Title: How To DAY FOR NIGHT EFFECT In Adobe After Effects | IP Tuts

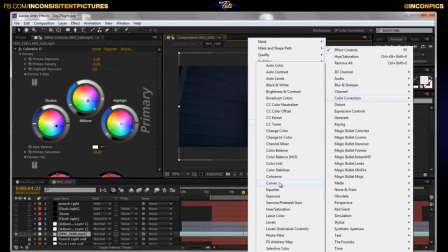You can even do some curves to drop the shadows and really crunch things. You can use levels as well. All those things are what you're going to want to use. You can even use tint to go black and white and then bring the color back into it.
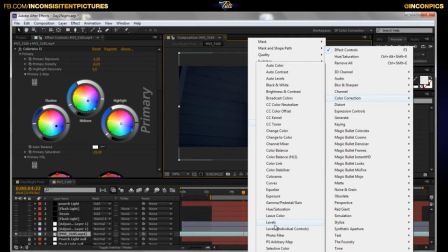That's totally up to you. Shadow, highlight, stuff like that. So those are kind of the filters you guys are going to want to use if you don't have Colorista too.
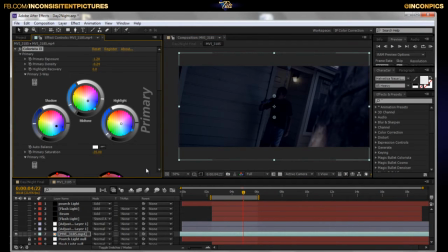I do. It's my workflow. Sorry if you don't have it. Like I said, you can follow through or follow along with those. All right. So first off, exposure. It's nighttime. You want to drop that exposure as much as you can.
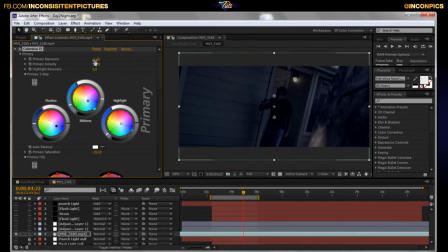While still being able to tell what's going on here. All right, for me it was 1.28, but for you it may be different. Primary density, that's kind of contrast and or brightness of the whole image per se.
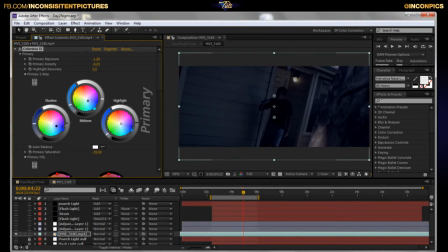I just dropped the brightness down. And then what I went ahead and did is I went ahead and tinted it blue just a bit. Now, in actuality, nighttime isn't blue. It's black. It's dark.
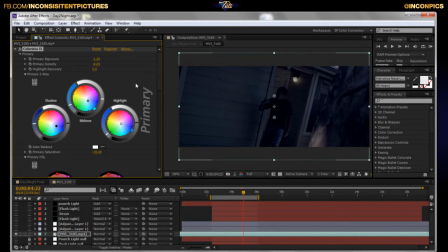But through film, we've come to this whole tint things to a dark blue, dark purple to simulate nighttime. It goes, you know, color theory and goes into the motion of the film and stuff like that. So, yeah, we just went with blue. I mean, you can definitely go with the purple.
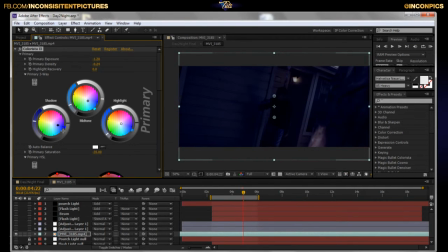You know, try to maybe push it just a little too much. Here, let's see. Let's go ahead and we can purpleize it just a bit. Look at that. Bam. But that's all on you guys. Blue, purple, same difference. Saturation. Once again, at nighttime, you can't see color.
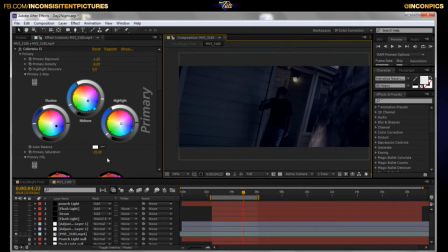There's no light to refract what that color actually is. If you've ever seen a silhouette of a person, it's extremely hard to tell what color they're wearing because there's no light. So you can drop your saturation down a lot. For me here, I went down 35. For you, it may be different depending on your actual film or your footage.
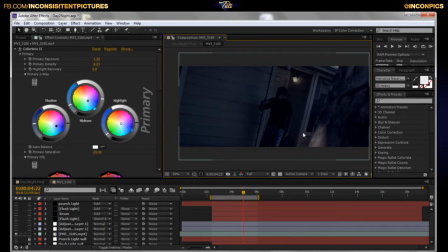All right? So we want to go ahead and drop the saturation down. And as you can see here, what's going on is it's actually crushing this light. And that's another reason why I had to fake it in post with that lens flare.
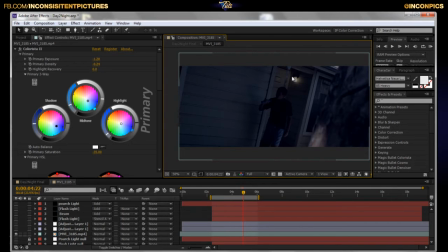Because of the fact that editing this, I mean, I could have created a mask and then went through all that nonsense. But once again, I wanted to go the least amount of work while putting, you know, trying to get the most realistic feel to it.
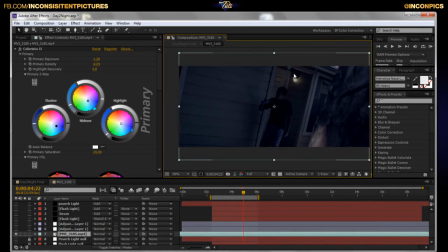I could have put a mask around it and then feathered that mask and then it would give you that full rich color coming from that. But once again, who cares? I didn't want to do it.
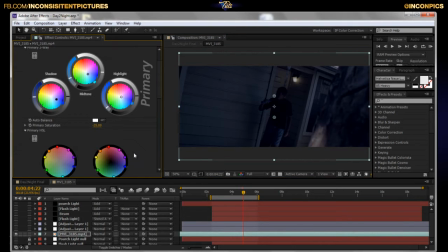Alright, so here. So going forward, let's see. That's it as far as color grading.
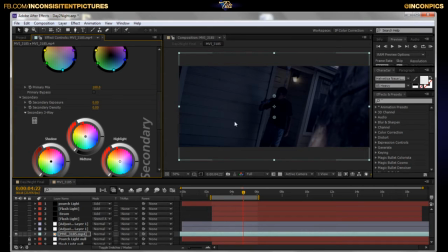I mean, drop the shadows, the highlights, and if you have any lights, make sure you have them on in the scene. It's nighttime, so at night, you have your porch lights on. That's why our porch light is on. At night, if you're looking for something, you're traveling, you would need a flashlight.
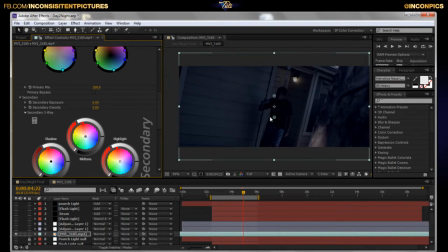That's why David has a flashlight in hand. I was watching some of the videos, and I saw that, you know, they had headlights on for cars and stuff like that, and that really sells the effect, because it's not nighttime, and you're driving around without your headlights on.
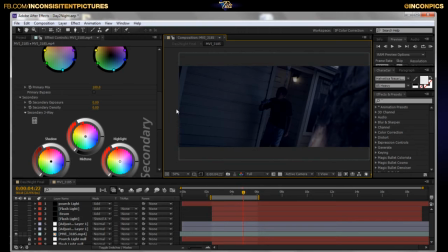That just kills the whole thing, unless there's a specific reason inside of the story, like the guy's creeping or it's a drive-by, whatever the case may be. You know, other than that, the headlights are on. It's nighttime, all right?
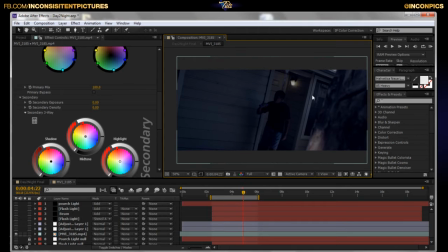So you definitely want to make sure your lights are on and everything that applies to it being dark is going on, all right? Let's go ahead and start with correcting this. What I did for this, like I said, this tree is kind of killing it, the reflection,
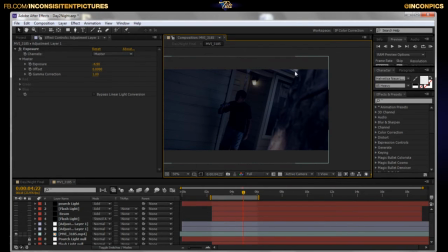and even up here up top, you can kind of see the roof where the sun is actually hitting. You're seeing this light part here.
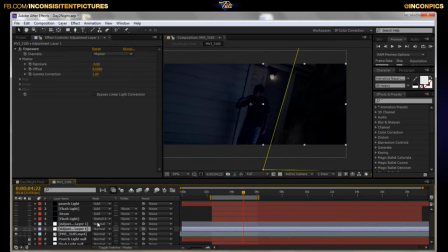What I went ahead and did was I went and grabbed a adjustment layer, grabbed the exposure, right click,
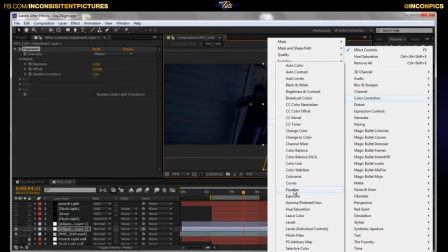effect, color correction, exposure down here, and I just dropped it down a lot.
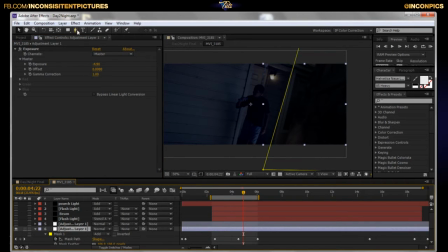Then what I did was I created a mask up here, and I just feathered it. Then I just got it on this one side, and then I actually just keyframed just that one section.
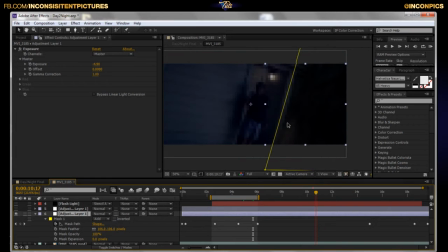So from that entire side of the house, let me go ahead and move down here. The mask is sitting on this edge. Since I know my actor never crosses that part, I just crushed that sucker and just moved it along with it. No big deal.
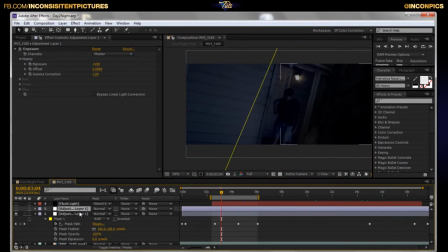And I actually went ahead and duplicated that layer and toss it over to this left side as well, because once again it's nighttime, so wherever there's not light, it's completely freaking black.
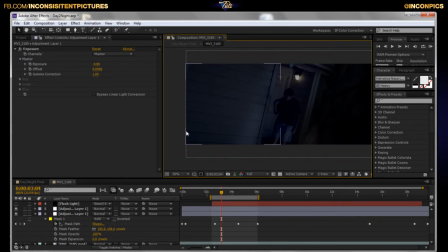But this is a movie, you want to be able to retain some kind of visibility, so I didn't make it completely black, but I did darken it quite a bit. And all I did with that was exactly what I did over here, but I just took it, Control D, duplicated the layer,
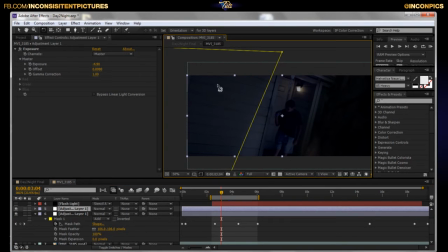alright, then just scooted it over, hit W to rotate it, and then I just rotated it on this side, and then that was it. I even think the keyframes are still there. Yeah, the keyframes are still there from animating over here,
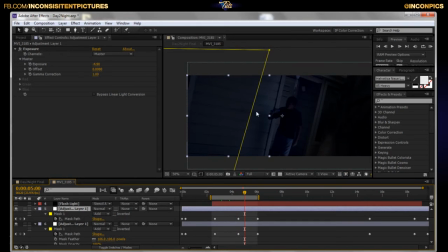which is fine because my actor kind of moves to this side, so it's okay.
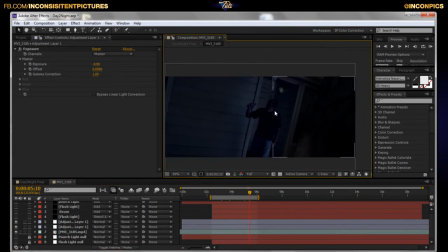And then so we fix that left side and the right side, and the cool thing about this is it gives you that dark cold feel to where only thing that is, you know, primarily visible is the center part where my actor is going to be. And that's, you know, when it's dark, you only see where the light source and stuff like that.
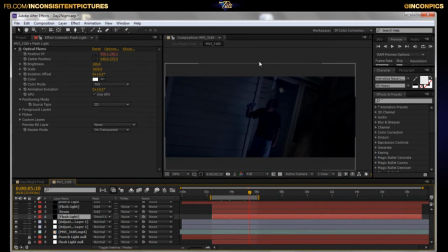So moving forward, what we have now is I went ahead and, like I said, I knew I was going to have to fake the flashlight in post. So I tracked it, added it to a null object,
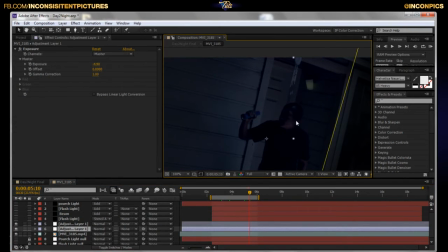and I did the same thing with the porch light as well. I got my null objects going on here, which is this one. And is that? Did I delete them already? No, they're still there.
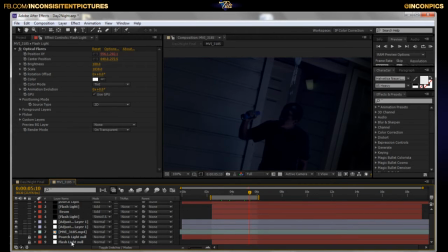Here we go. We got the null objects going on here. You know, you just simple track it. I'm pretty sure you guys have done some tracking before, so I'm not going to go through those steps here. If you don't know, let me know, and I'll see if I can get you a tutorial on that. So here, let's go ahead. Continuing. Let's see.
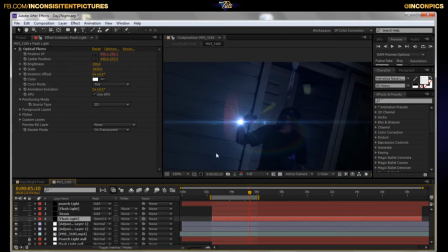So, flashlight, since it's tracked, we're good, ready to go. This lens flare. This lens flare is actually one of the standard ones from Video Copilot.
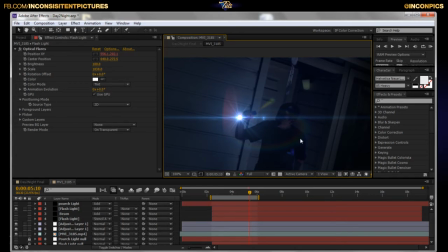I didn't want to use a custom one per se. I did add this little rainbow ring to it, but all in all, it's optical flares.
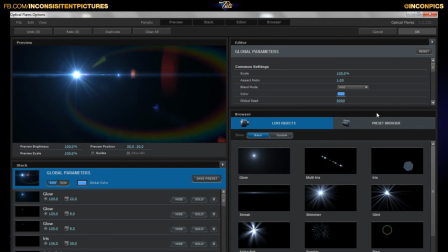Let's see, one second. Optical flares, and then it was motion graphics. No, it wasn't that one. It was, I know where it's at. It is
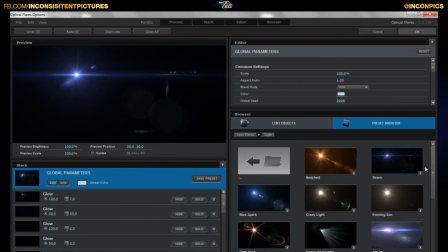this one, beam. This is the one I used, and then I just added a little rainbow ring to it,
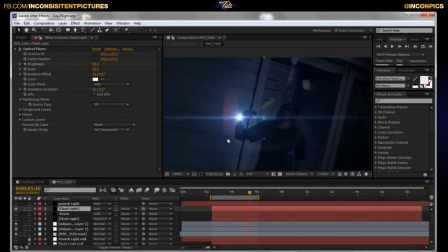and that's what you get, you know. And that's kind of the flare. Now, once again, with that flashlight not being on, I had to fake it a lot. In actuality, where he's angled at this time, there wouldn't have been a flare.
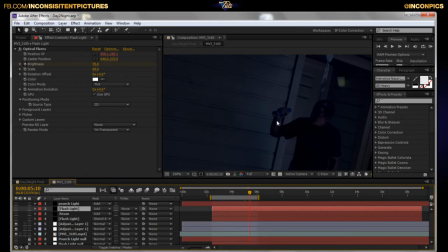The light bulb would have been hidden by the side of the actual flashlight, so there wouldn't have been a flare on the screen. But since we have to fake it in post, there's a flare on the screen. And that's kind of the basic thing with the porch as well.